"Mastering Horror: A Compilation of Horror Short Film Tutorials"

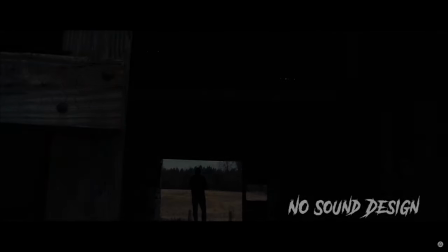[118:40]
See what I mean?
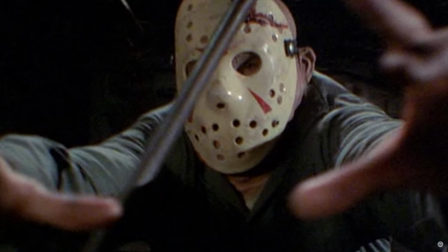[118:41]
Always put in that extra effort when you're finishing up your sound design and create or find sound effects for as many little things as you can.
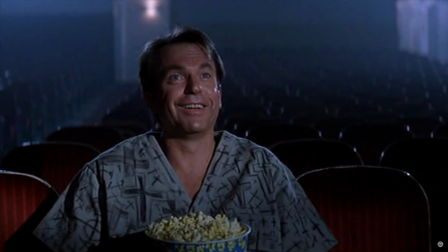[118:50]
Viewers take notice when sounds are missing, and it will leave your production feeling hollow and amateur if you don't fill in all the gaps.
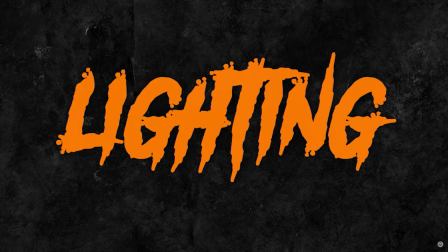[118:58]
Lighting is of course important in any film, but when dealing with horror, we have a chance to use a few different lighting techniques that may usually be out of place in other films.
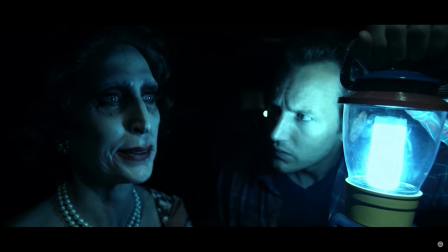[119:06]
In horror, we can use natural shadows to our advantage. For instance, in horror,
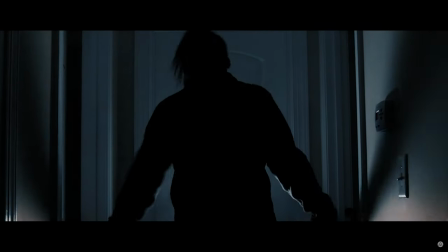[119:12]
underexposing your footage can be extremely effective, as it will leave more areas in the shadow and help create a more mysterious vibe.
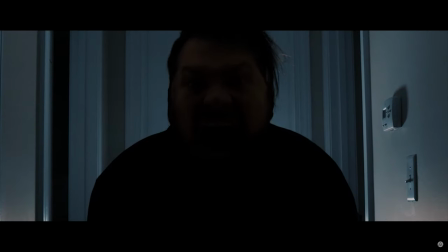[119:19]
Try not to rely on color grading to darken your footage too much later, and actually light your scene by underexposing and using natural shadows.
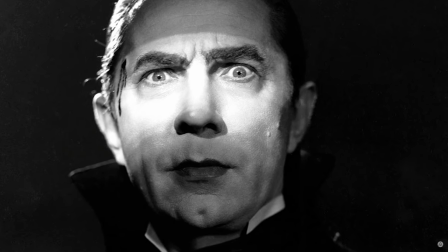[119:28]
Try using just one stop of underexposure. That way you can set the tone and your footage won't be pushed too far. You can still have some room to play around with a look in post. Don't forget that there are many types of horror LUTs that you can find online.
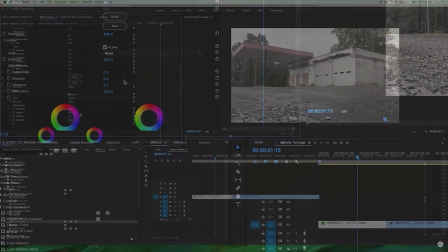[119:42]
I used a horror LUT pack to color grade the farmhouse. The look I was able to get was pretty great, and I was really happy with it,
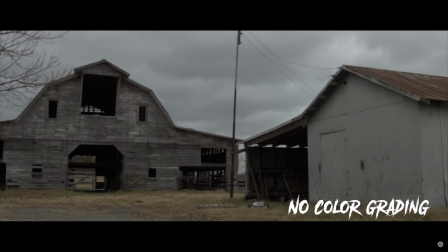[119:49]
especially in combination with the atmosphere and the blustery, rainy, windy day that I had when I was shooting.
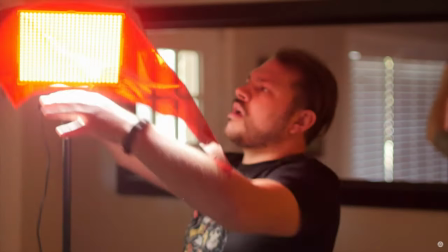[119:55]
Don't be afraid to use color gels to get stark, unnerving color looks, and you can also use haze to help bring more depth and mystery to your shots. If you can't afford a haze machine, you can use a spray haze like I do. Here is the brand I use.
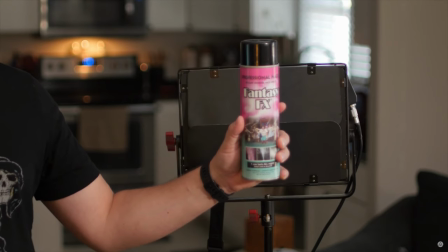[120:10]
I'll put a link to purchase this in the description. It works really great. If there were ever a good time to use gels, a horror movie definitely fits the bill. It's one of the best times you can use really stark colors like reds and blues to really create a sense of dread or coldness. You can use them like I have here behind me. You see I have the blue and the red here on the right side of my face. Or you can use natural light and use the shadows to your advantage. You can also create silhouettes by having a nice contrasting backlight and not lighting your subject from the front, kind of like this. As you can see, it creates a pretty cool look, and there are tons of ways you can do this. Just play around with it and get the look that you're going for in your film. Camera angles. There are also some unique ways that we can use camera angles in horror films.
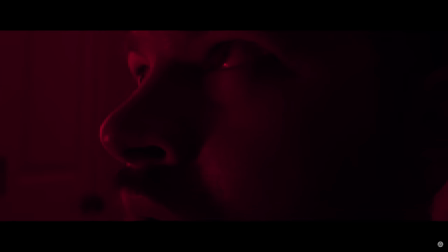[121:03]
Extreme close-ups can really help your audience feel intensity. But on the other end of the spectrum, wide, distant shots of our actors can really be effective when trying to create a sense of dread or anticipation.
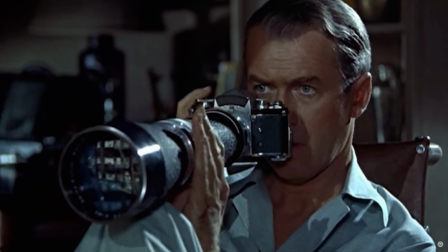[121:16]
You can create a creepy, voyeuristic vibe by shooting through something at a distance,
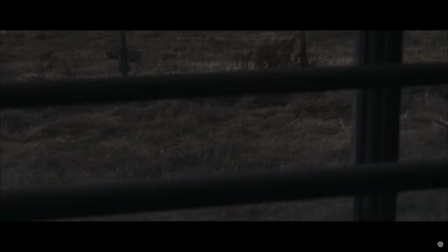[121:21]
like a window perhaps, giving us a bird's eye view of the terror stalking our protagonist.
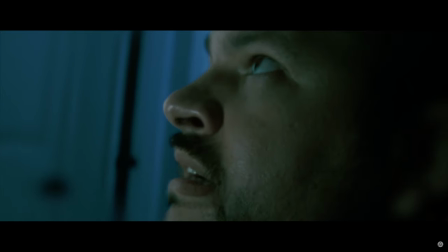[121:26]
Using methods like the Dutch tilt can help make your audience feel off balance, confused, and uneasy.
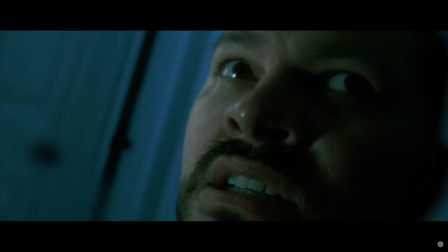[121:32]
Just think of any unconventional angle when shooting that may make your audience feel unsettled, and you'll have yourself a winner.
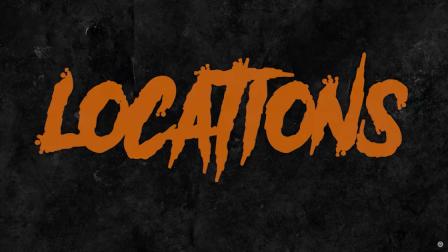[121:38]
Just don't overdo it. Location, location, location.
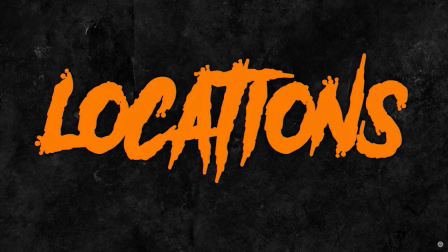[121:44]
Having a great location for any film can really make things so much easier by giving you beautiful things to show your audience.
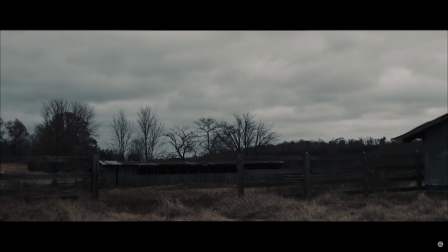[121:50]
Not only does your location help stir the imagination of your audience, but it can also help give you great ideas for your film as well.
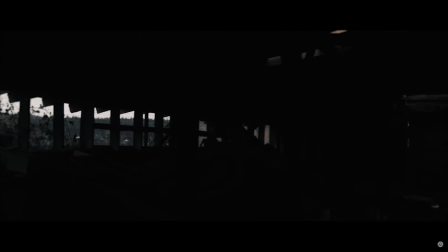[121:58]
In some cases, the location can even be the star of the horror movie. Take extra time to scout out locations for your film.
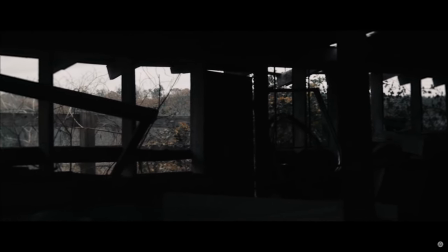[122:07]
Call around and post on social media for what you're looking for. You'll be really surprised at how easy it is to find the perfect location.
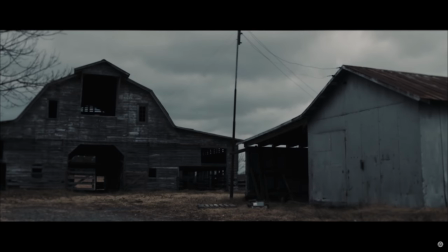[122:15]
And to make things official, always offer to pay the property owner for their time.
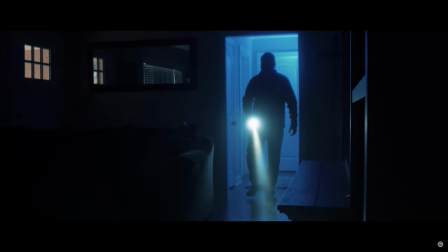[122:20]
And be sure to draw up a location shooting agreement.
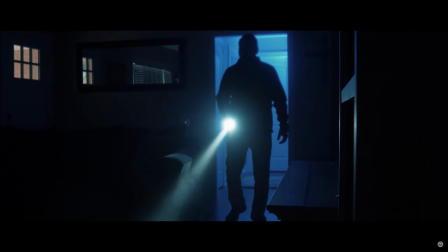[122:23]
Not only will it cover you in the case something goes wrong, but it also makes you look much more professional to the property owner.
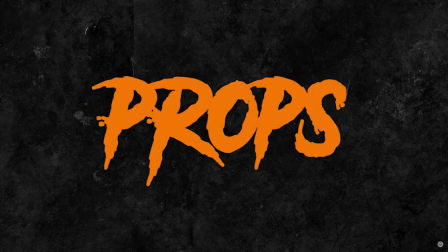[122:30]
Props. Don't be afraid to spend a little time gathering props for your film. If you don't have much money to work with, use the things that you have available to you to further your story. Don't write a story about a horde of zombies if you only have one other actor to work with.